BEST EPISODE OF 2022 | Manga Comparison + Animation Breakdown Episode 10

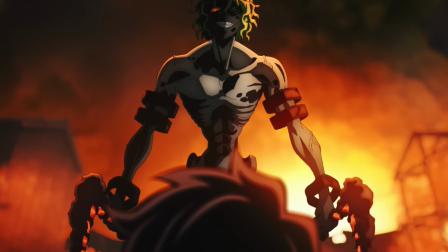Ever since Gyutaro showed up in front of Tanjiro, his sadistic and sinister nature comes through not just from the delivery of his lines,
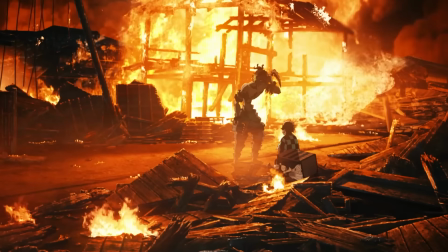but the expert framing decisions on how Gyutaro looks in relation to the scene. Heck, these sights would be enough to break anyone's will, and that's exactly what Gyutaro was going for.
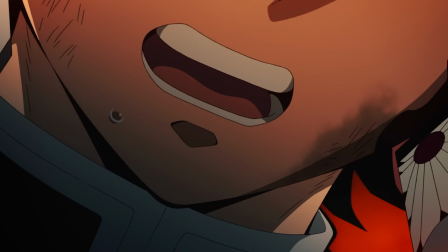But Tanjiro's will isn't shaken that easily, as in the anime you can clearly see his disdain for Gyutaro's lines toward him and his sister.
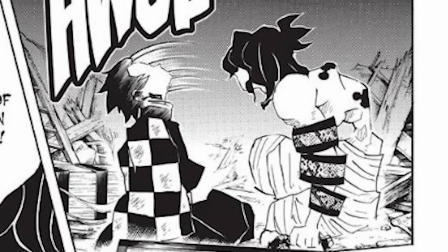This is the trigger that'll put his plan into motion as he cocks back the trademark headbutt that fixes all situations.
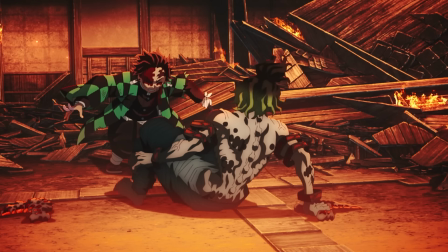After Tanjiro activates his trap card, we can see Gyutaro feeling the effects of the headbutt a little bit earlier, before Daki has her lines telling her brother to get up.
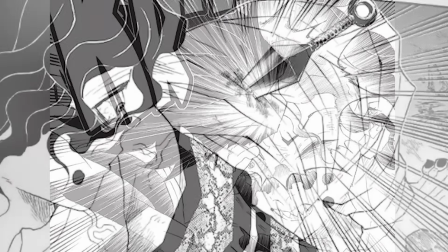But this is far from the only change this scene has to offer, because after Gyutaro realizes that he's been stabbed,
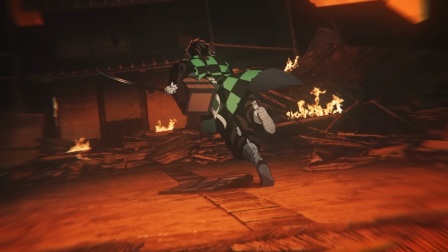his rationalization for how this happened is much different compared to the manga see in the anime gyutaro says that tanjiro must have run away earlier in order to find a kunai to stab
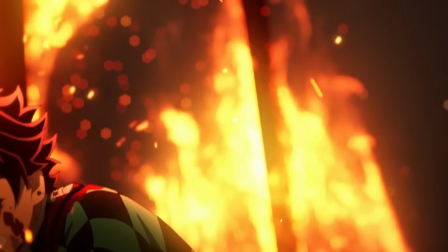him with before mixing it with the scent of the perfume he threw at him but as we all know that came from an anime exclusive scene so how
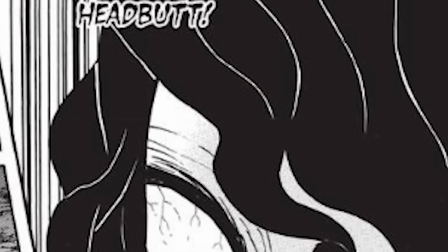did the manga describe this well you see the manga took an event from last chapter and incorporated it into this part let me explain see
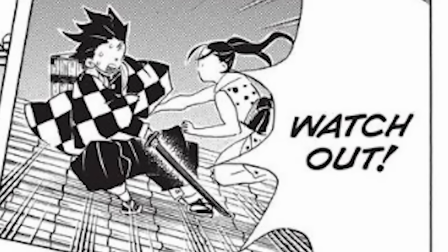it's from this panel last chapter when tanjiro and hinatsuru were on the roof that hinatsuru slipped tanjiro the kunai before Zenitsu and Inosuke came in.
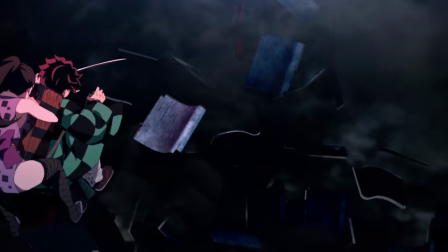I wanted to mention this last episode, but it would have been a spoiler for some.
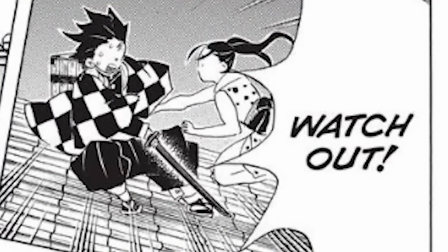What I wanted to say is that back then, this kind of hard-to-make-out shot of the kunai being slipped to Tanjiro just straight doesn't exist in the anime.
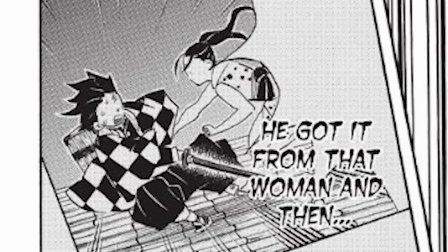It's an entirely manga-only depiction.
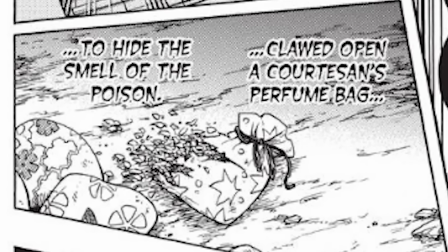The only part of this rationalization by Gyutaro that is comparable is how Tanjiro mixed the scent of the perfume in order to negate the smell of the poisonous kunai,
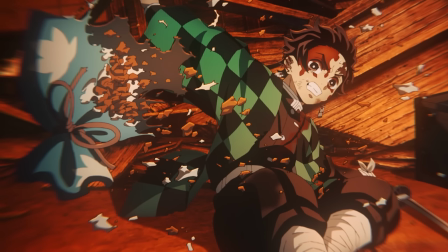although he didn't actually throw the perfume bag in the manga. This is a very interesting change.
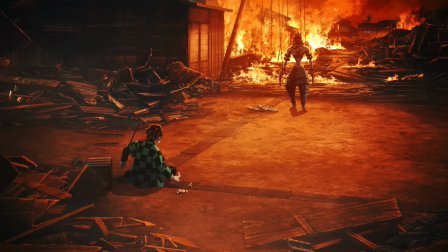On the one hand, the anime shows how tactfully quick Tanjiro can be in dire situations, but the manga shows just how amazing Hinatsuda's foresight really is.
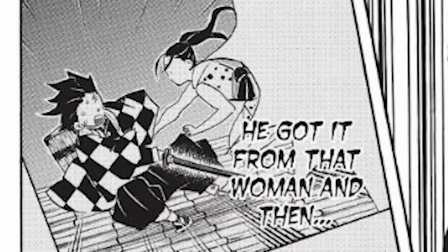Personally, I love plot points that are set up chapters in advance, but I don't know. What narrative beat do you guys like better?
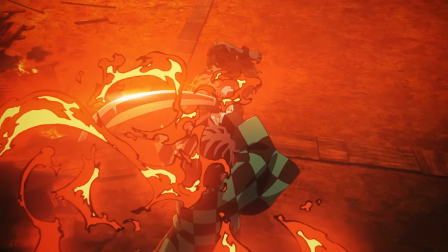Regardless, they both lead into the inevitability of Tanjiro trying to cut off Gyutaro's neck again.
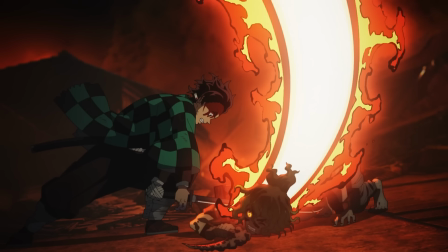This time though, it's very clear that Tanjiro used Hinokami Kagura for this attack, whereas it's not so clear in the manga.
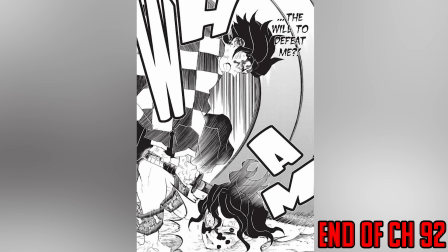Now that the turns have tabled, this is where we end out chapter 92 and go right into commercial break.
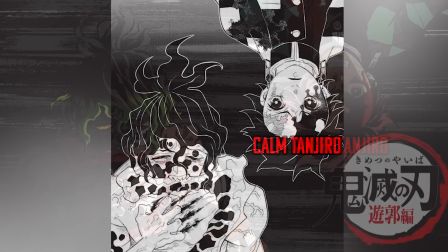Both of the cuts this break are basically the same and they come from the title page of the chapter we'll be moving into, chapter 93.
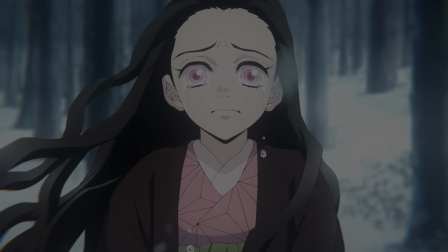But before we get into that chapter though, we get a short anime exclusive cry from Nezuko shouting her brother's name before seeing Daki doing the same.
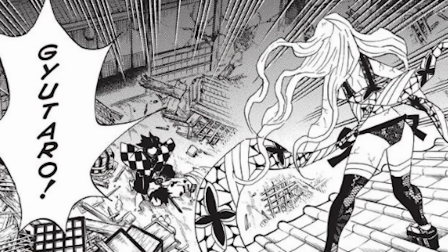Daki crying for her brother actually is in the manga, but not on page 2 when the chapter starts.
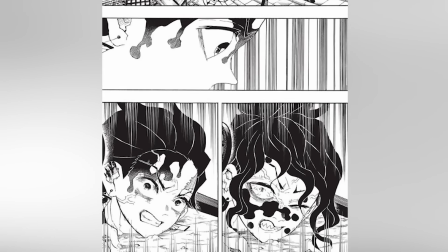No, we'll be starting on page 3 this time as Tanjiro starts to see himself in Gyutaro's eyes.
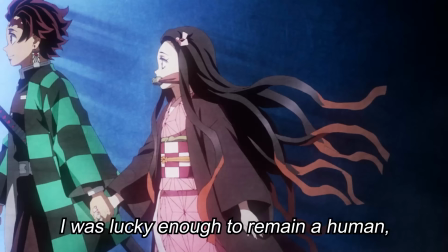In addition to Tanjiro's usual lines about how he could have easily ended up like Gyutaro, there are now some inserted ones of him saying that he was lucky that both him and nezuko didn't become demons
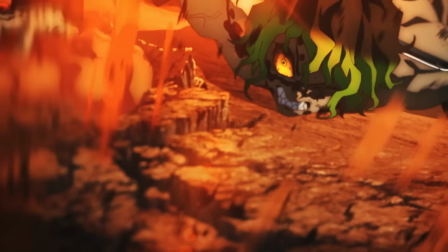together from here we get some anime only footage of struggling yutaro reaching for the kunai him yelling
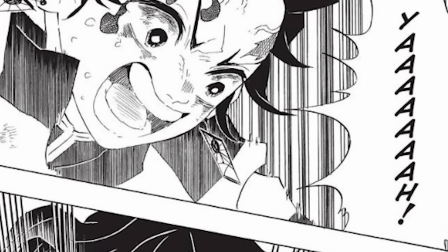at the top of his lungs is actually what brings us into the beginning of the chapter on page two where tanjido is yelling as well while this struggle
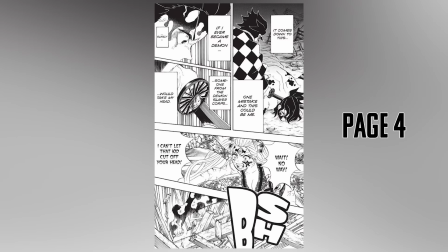is going on we skip over the page we already covered and on to page four where daki starts to intervene as does zenitsu as he
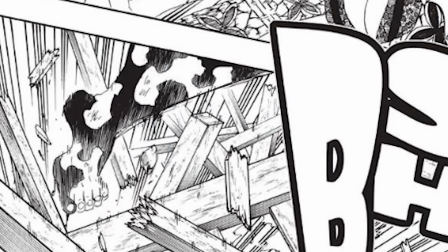emerges from the rubble i like the manga's depiction here a little better because while it may not be as cool it does keep us from wondering why
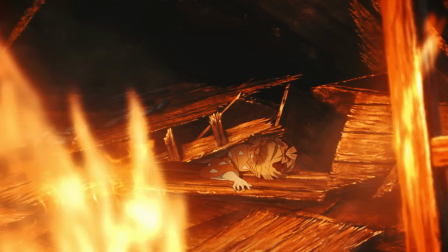zenitsu decided to bury himself a little further than he was earlier Though what I do like better in the anime is how they did this new
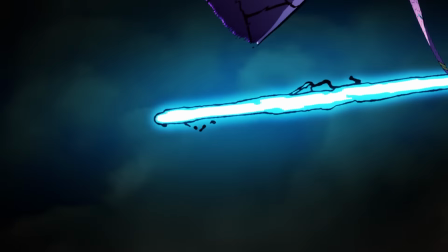rendition of Zenitsu's lightning moves. There's a new spin on it this time around, with much more jagged lines encompassing the trail that he leaves behind.
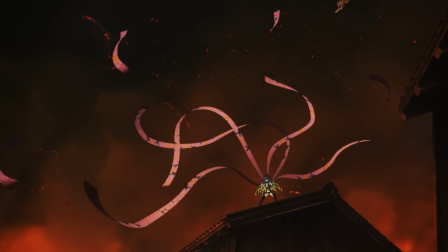There's a certain unrefined nature to the whole thing, as the colors literally flash between blue and yellow, maybe to reflect how worn out Zenitsu is at this point.
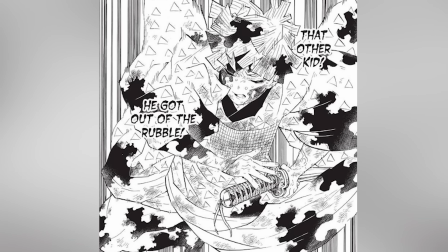I won't spend too much time on this, though. We already covered most of this in the last video.
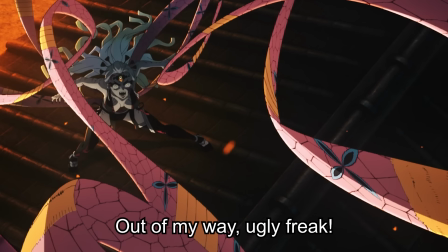After Daki realizes who's come to stop her, she gets one relocated line from just a little later on, telling the ugly freak to get lost.
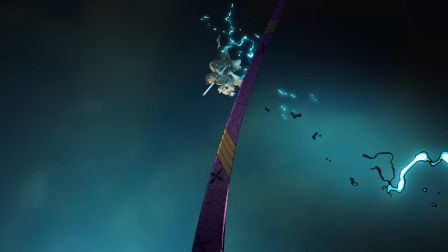After some quick little sakugo, this is when Zenitsu activates what we now know as Godspeed again,
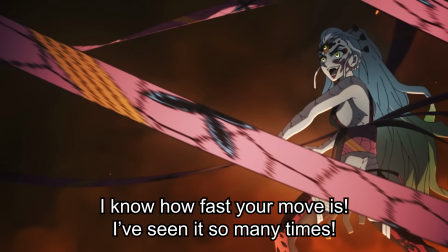and Daki seems confident enough to say her lines of nonsense out loud this time instead of in her head before Zenitsu taps into the speed force.
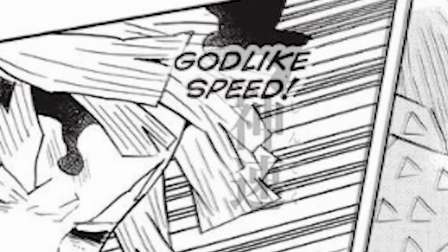Some translations call this move God-like speed, but shinsoku can mean one or the other.
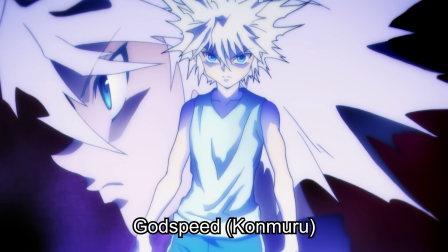Oh, and for those of you who actually watched Hunter x Hunter, Kiyawa's Godspeed is pronounced konmuru, not shinsoku.
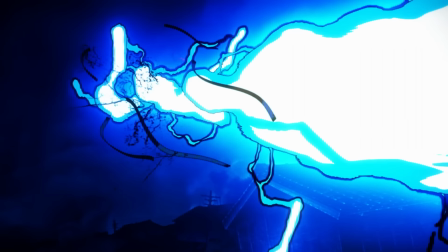Two different words, but very similar meanings.
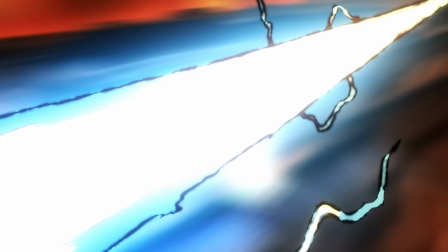As we watch Zenitsu's Godspeed, the lightning becomes more organic than ever as it splits off while twisting and bending its way into a straight path lane right to Daki's neck.
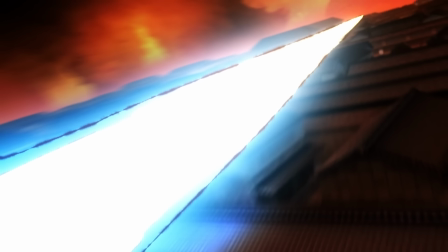In accordance with that, we get some of the fastest camera movement thus far as we fly past the entire render of the Entertainment District, displaying the true speed of the attack itself.